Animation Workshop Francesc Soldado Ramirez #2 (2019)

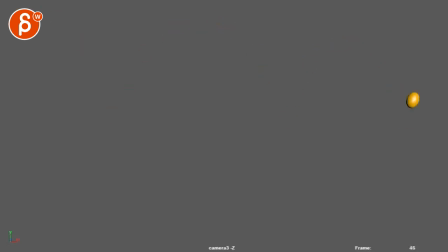All right, let's play this whole thing here. We got revised bouncing ball, heavy, and characters. You got your light, a heavy, and a character. Thanks for the side view again.
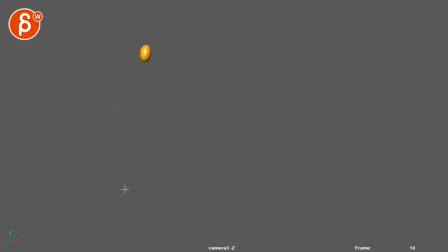It's working pretty well. There are a couple of things here that still need some fixing. Let me just see here.
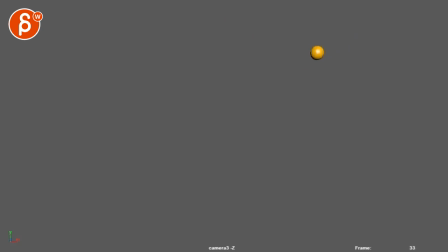So regarding your squash and stretch, you talked about reducing it, and I think it's definitely better.
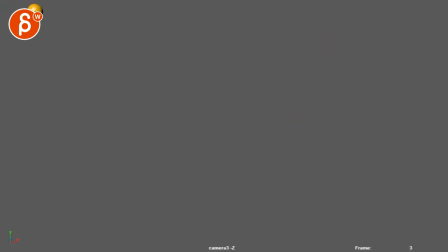I don't mind it as much. What you have to do is, let me see if I can do this with this tool. All right, so if the ball lands here,
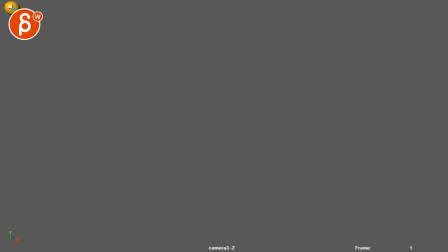and we got the apex pretty much over there. There's kind of an arc this way. It's very sloppy, but... So what you have to look at, I'm going to be all fancy here.
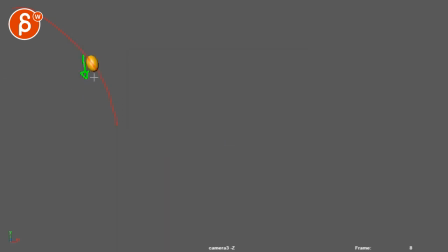When you have your stretch, right now your stretch is pointing towards somewhat where you're headed. It gets better towards the end. That's okay. Even this here is a bit pointing this way.
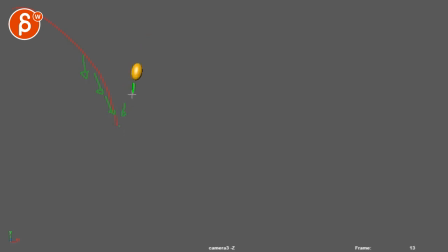But once you get to here, it really points there.
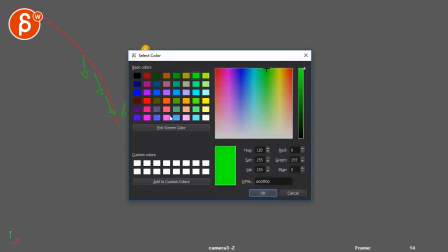So what I'm trying to say is here, let me switch. Again, let's make this super fancy.
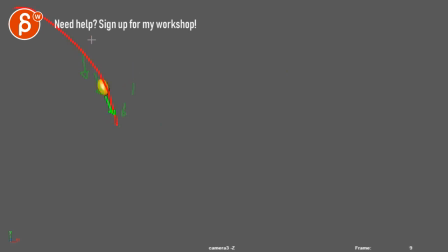What should I choose here? I'm going to choose whatever it is here. So when you have your stretch needs to be pulled so that it's always pointing this way. So your ball stretch needs to be a bit more aligned towards this area.
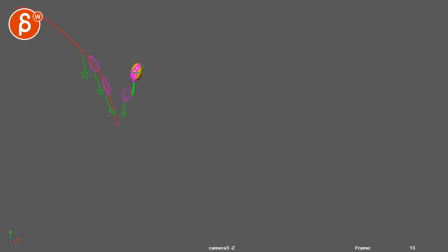Even here, a bit more over. Definitely a bit more over pointing. Always kind of towards where we're headed. So even here, when we have this point here, so that's your impact point. You're already starting to stretch, pointing down here, right?
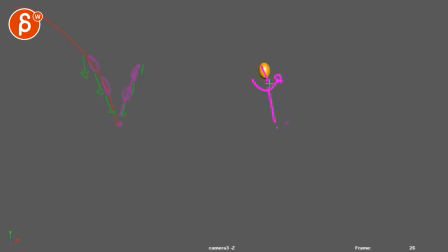So rotate that so it points this way. So I would look at that for sure.
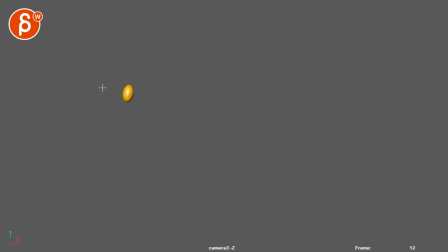It's not too bad. So you got your point here, then it's lower, which is good. Not super sure about having this so close to the ground, and then here it creates almost a bit of a sticky frame. I'll probably adjust it so that
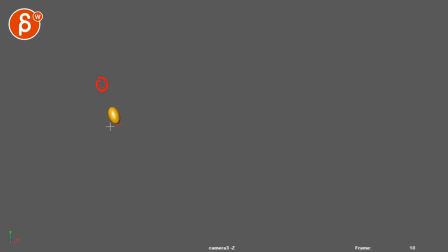backtrack it so that your timing where it's this might be the last one, and then squash, and then out into here. Now spacing wise, if you do that, it would be a bit of a pop, so you would have to adjust to bring this guy a bit lower, take this one out, and leave this one there.
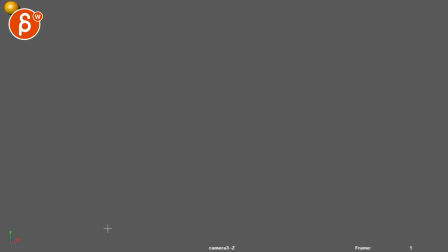That would be my suggestion. This has a Watching this for the first time, it felt just some of those impact frames are a bit sticky. Same thing here. Same thing here. Not that it's a shot breaker. It's like, oh my god, this is horrible. Take this out. This will never be working.
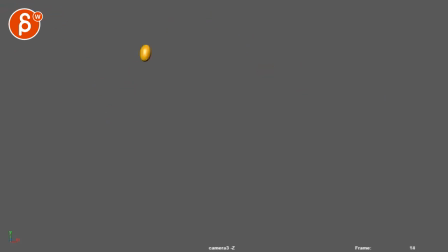I mean, it gives it also a little bit of a cartoony feel, that squishiness, and it works with the squash. So I'm not saying it's completely wrong. But it would be interesting to kind of just change that, give this a bit more of a regular bouncy feel. Again, I think your squash and stretch towards the end is fine. It doesn't have that poppiness anymore.
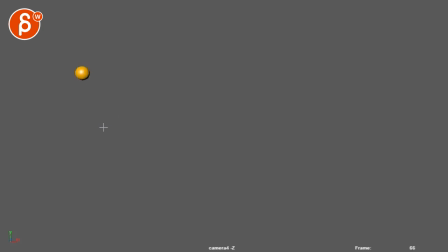But here you're really sticking one frame. I mean, you have that throughout.